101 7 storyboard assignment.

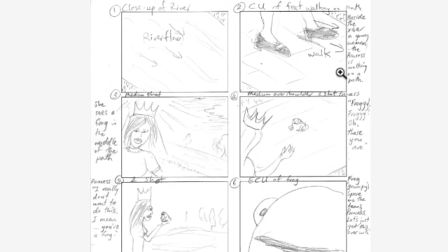(37:15)
A young woman, the princess, is walking on a path. Excellent. So when we get introduced to this character, we see her feet. Her shoes will tell us what kind of a character she is. The way she walks will tell us what kind of character she is. We've seen the river flow, so she's walking by a river. That tells us about the character.
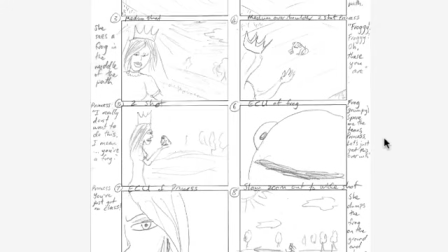(37:36)
Then she sees a frog in the middle of the path.
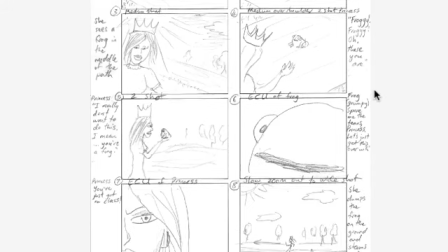(37:40)
Not sure where the frog is here, but we see the frog in this shot here, which, works well. It would be great if we just saw the feet of the frog like we see the feet of the princess.
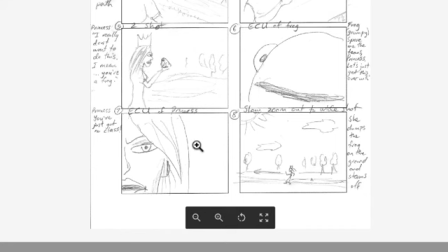(37:54)
That would mirror the feet of the princess quite nicely.
But I really don't want to do this. You're a frog.
Then we go to the super EQ of the frog. Well, we see spare me the tears. Princess says you've got no class. We get a close-up on her face, an extreme close-up,
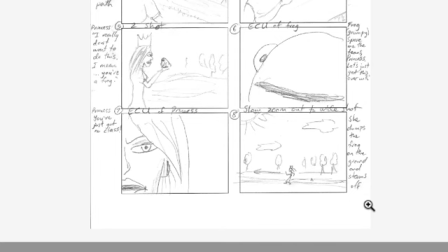(38:12)
so we really can see what's going on in between the emotions of both of these characters. Slow zoom out to a wide shot. She dumps the frog on the ground and storms off. Dolly, yes.
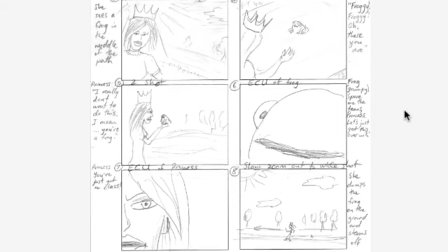(38:26)
Tracking, yes. Zoom. I've mentioned that.
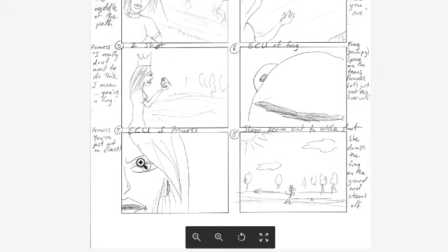(38:34)
But what we do see is we see the camera on the same side of the princess, which is her right side, throughout this whole entire scene. And then when she says you've got no class, it's almost like, because we only shoot her left side of her face, it's almost like she's already turning and storming. Then we see the frog here and she's walking away from the frog. So that is a good reason to show, for the camera to be on her left side,
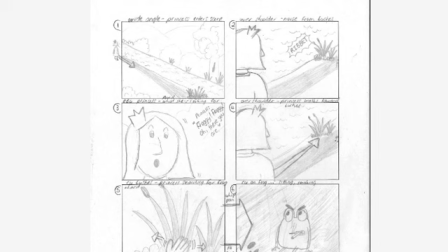(39:03)
because actually the camera is still on the same side of the frog as it was before. The princess has turned around, not the camera. So this filmmaker said they've been away from home this weekend.
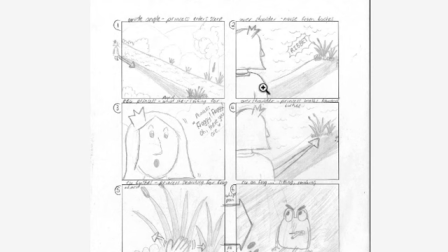(39:19)
They're using what's valuable to them. They said if anything is too hard to see or read, they can take photos, but it's looking fine. Wide angle, princess enters the scene. Yay! Over the shoulder noise from the bushes, so we're on the right side of the princess.
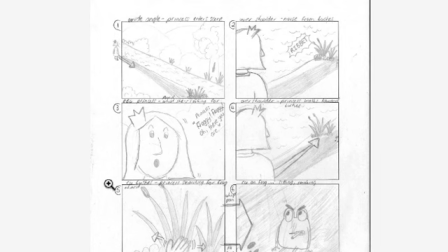(39:35)
We hear the ribbit. We're still on the right side of the princess. We see her face.
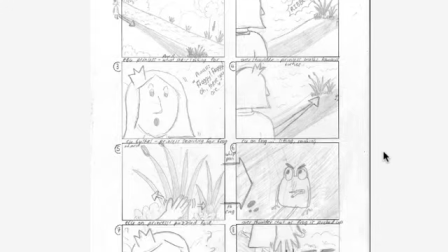(39:41)
Now, do you introduce the froggy first, or does she walk through here going, froggy, froggy, ribbit?
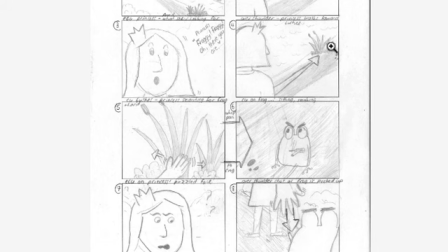(39:47)
Ah, there you are. which to me would make it flow a little bit easier.
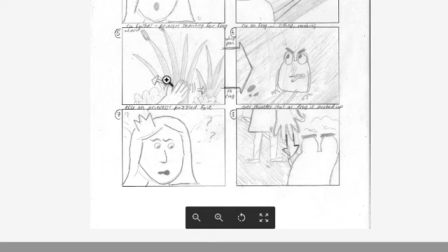(39:53)
I'm not going to mark you down on that though, it's your own choice. The camera is still on the right side. There's a nice shot, reverse shot action happening here. That all works well. Hand searches in the bushes. Whip pan to the frog. Cigarette in his mouth.
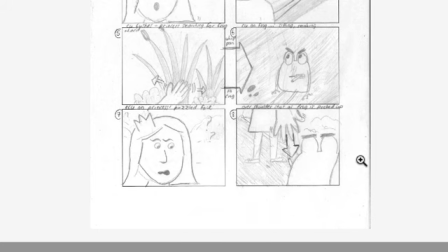(40:12)
Gutter frog. Sitting, smoking, staring up at the princess.
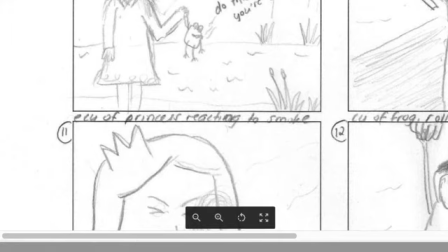(40:16)
Princess has question marks all around her. Really good way of describing a WTF moment that's happening between the princess and the frog.
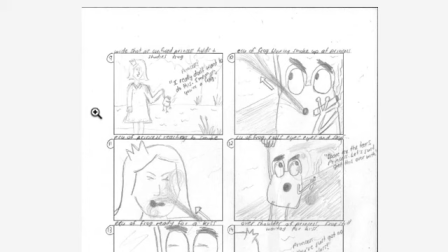(40:24)
So she reaches down to pick up the cigarette smoking kind of gangster frog here, which works really well. And then we'll just get the right angle here. Wide shot as the confused princess holds and studies the frog. Now what you've done is you've gone from the closer shot to this wider shot.
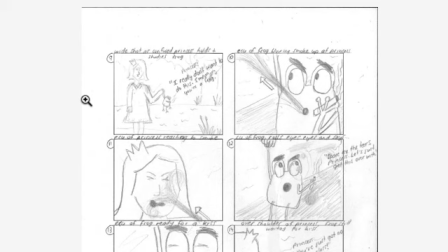(40:43)
It's almost allowed the audience to go remove themselves from the scene a little bit as well. So as the princess is detaching herself from the frog, the audience is detaching themselves from the situation as well, which suits the camera work.
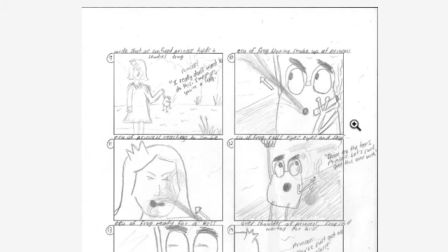(40:58) Princess is going, I really don't want to do this.
She's holding the frog tentatively by as little as she can.
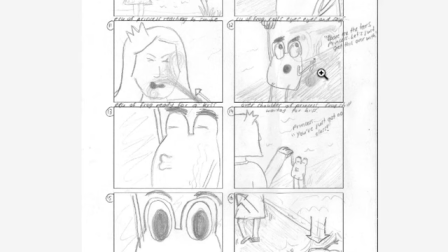(41:05)
The ECU goes, we slammed into this close-up of the frog, blowing smoke up at the princess.
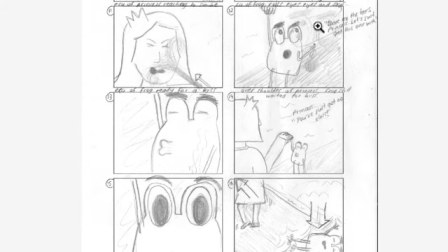(41:11)
Excellent work. We get this smoke in the face of the princess. Excellent.
Frog is going, spare me the tears, let's get this over with.
The frog is playing a really high status here. We cut closer.
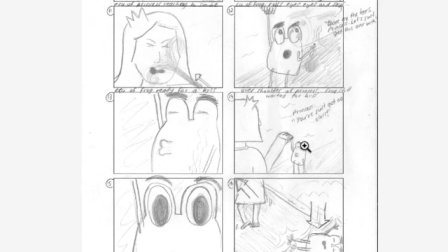(41:24)
See the frog filling up kind of about maybe 1/3 less than the frame, and here the frog fills up over a half. That is not going to be a jump cut. That works really well.
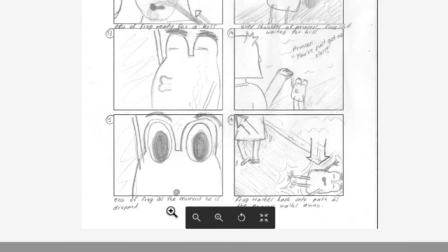(41:37)
Princess, we got the over the shoulder of the princess still holding the frog by like one finger. The frog's hanging in there looking for a kiss. Princess says her line, and then we see the ECU of the frog.
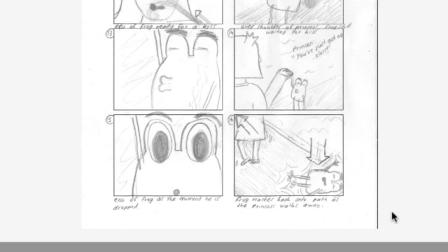(41:50)
At the moment he's dropped, his eyes open up. He's like, whoa! And then he'll presumably fall out of the shot. And then we go to the wider shot where the frog crashes back on the path and the princess walks away.
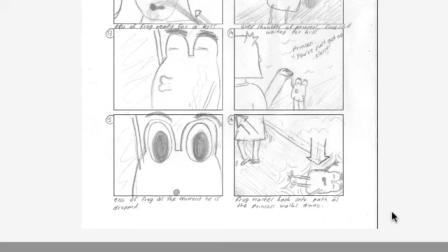(42:06)
A really nice example of how to pull in and the audience and how to release the audience a little bit further back
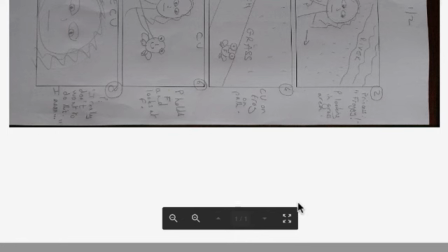(42:13)
as one of the characters is feeling less involved in the scene. So too, you have allowed the audience to get more space, which works really nicely.
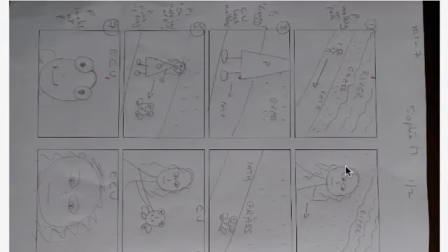(42:26)
Okay, so this student resubmitted to get the 180-degree rule.
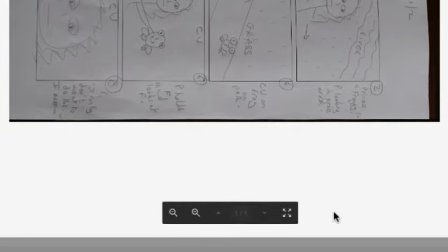(42:30)
However, for some reason, I can't turn this around on screen.
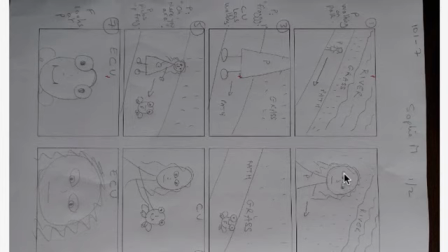(42:37)
Damn, I don't know why Blackboard is doing that. Let's see if I can do that on here.
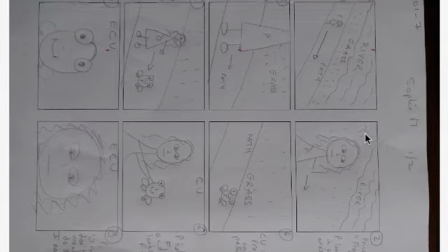(42:44)
No. No, I don't know why.
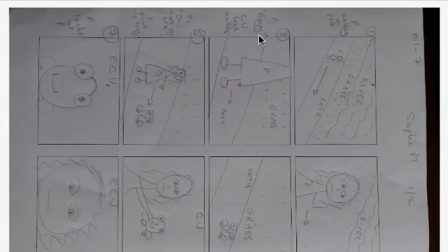(42:49)
Okay, well, we have to do it this way. So, princess is walking on the path.
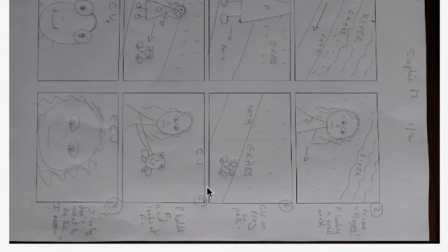(42:55)
Grass, princess. Camera's on the left. Froggy, froggy, looking around in the grass.
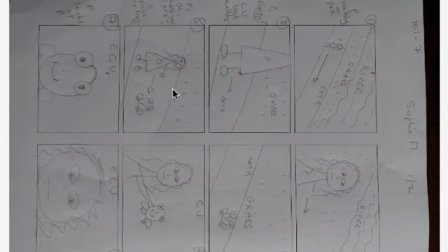(43:03)
Froggy, close up, legs walking. Nice, good change of the camera there.
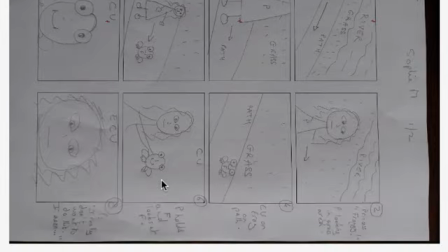(43:08)
Close up of the frog on the path. Good, princess is to the left. Froggy's to the right.
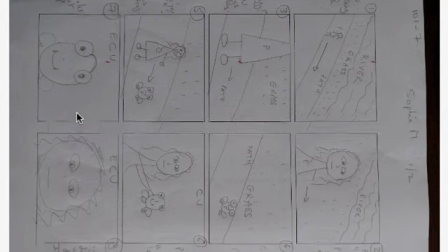(43:14)
Oh, there you are. She sees the frog after the audience has. Nice. She goes in.
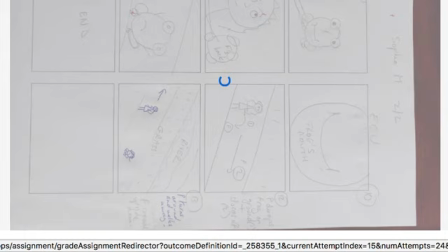(43:19)
She goes in to pick up the frog. We go in for a closer shot. Excellent. Frog looks real happy.
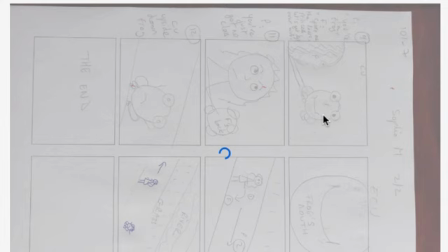(43:25)
Just make sure he's a little further over to the right.
The princess says, I don't want to do this.
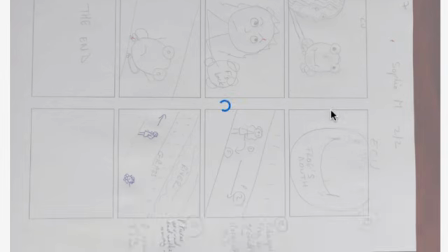(43:30)
I mean, ... Excellent. So nice framing there.
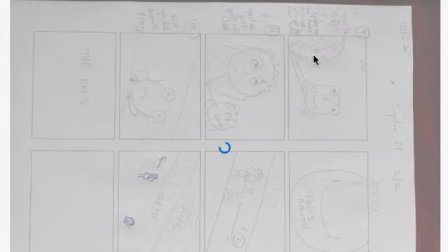(43:35)
You're a frog as we cut to the frog there himself.
Then he says, spare me the tears, princess. Let's get this over with.
We go for a close-up on the frog's mouth, which is probably what the princess is looking at.
And then the princess says, you've just got no class.
We cut to the wide for the action.
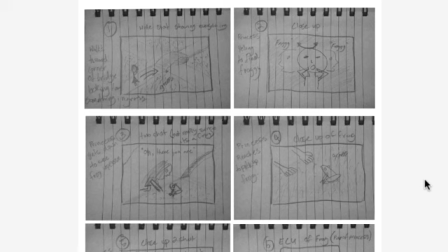(43:55)
Close up of the upside down frog as he's being tossed. We go back to the wide as the princess turns around and storms away. The end.
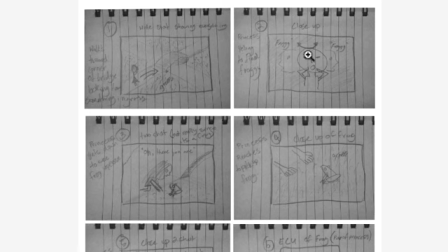(44:08)
Okay, so walks towards the corner of the bridge looking for something in the grass. Wide shot showing everything in a good establishing shot. Close up of the princess yelling to find the frog.
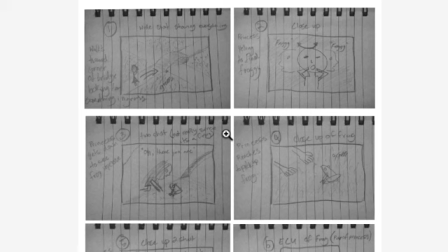(44:24)
Just make sure that if the princess is on the right side, left side, keep her there. Two shot, not really since it's a frog. But you can have a two shot with a frog.
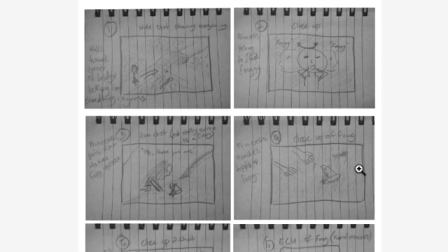(44:38)
It's just the frog is the other character, not a person. So the princess gets down to see the frog super up close.
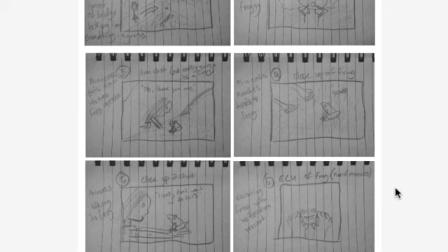(44:45)
Great. Reaches down to pick the frog up. So we got the frog in closer. Just make sure that the frog fills up more of the screen here. I understand that it is a frog, so it's a little bit difficult to draw to scale.
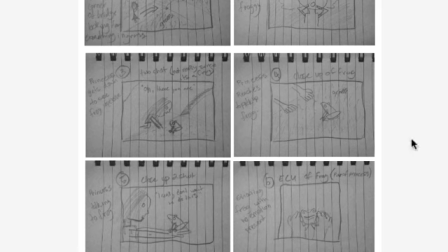(45:00)
Princess talking to the frog.
I really don't want to do this.
Then we go to the ECU of the frog, showing the frog with no emotion present.
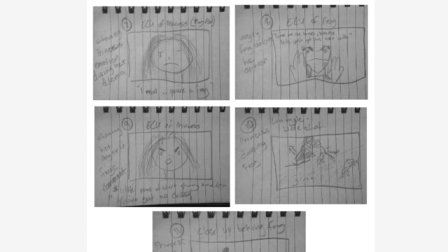(45:06)
Just keep that frog in this shot a little bit further over to the right and have her arms entering from the left side. Is that it? Yep. And on to page 2.
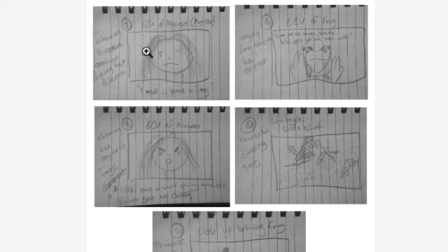(45:22)
And then we go to the ECU of the princess.
I mean, you're a frog.
Angry frog voicing his opinion. Showing the princess's emotion.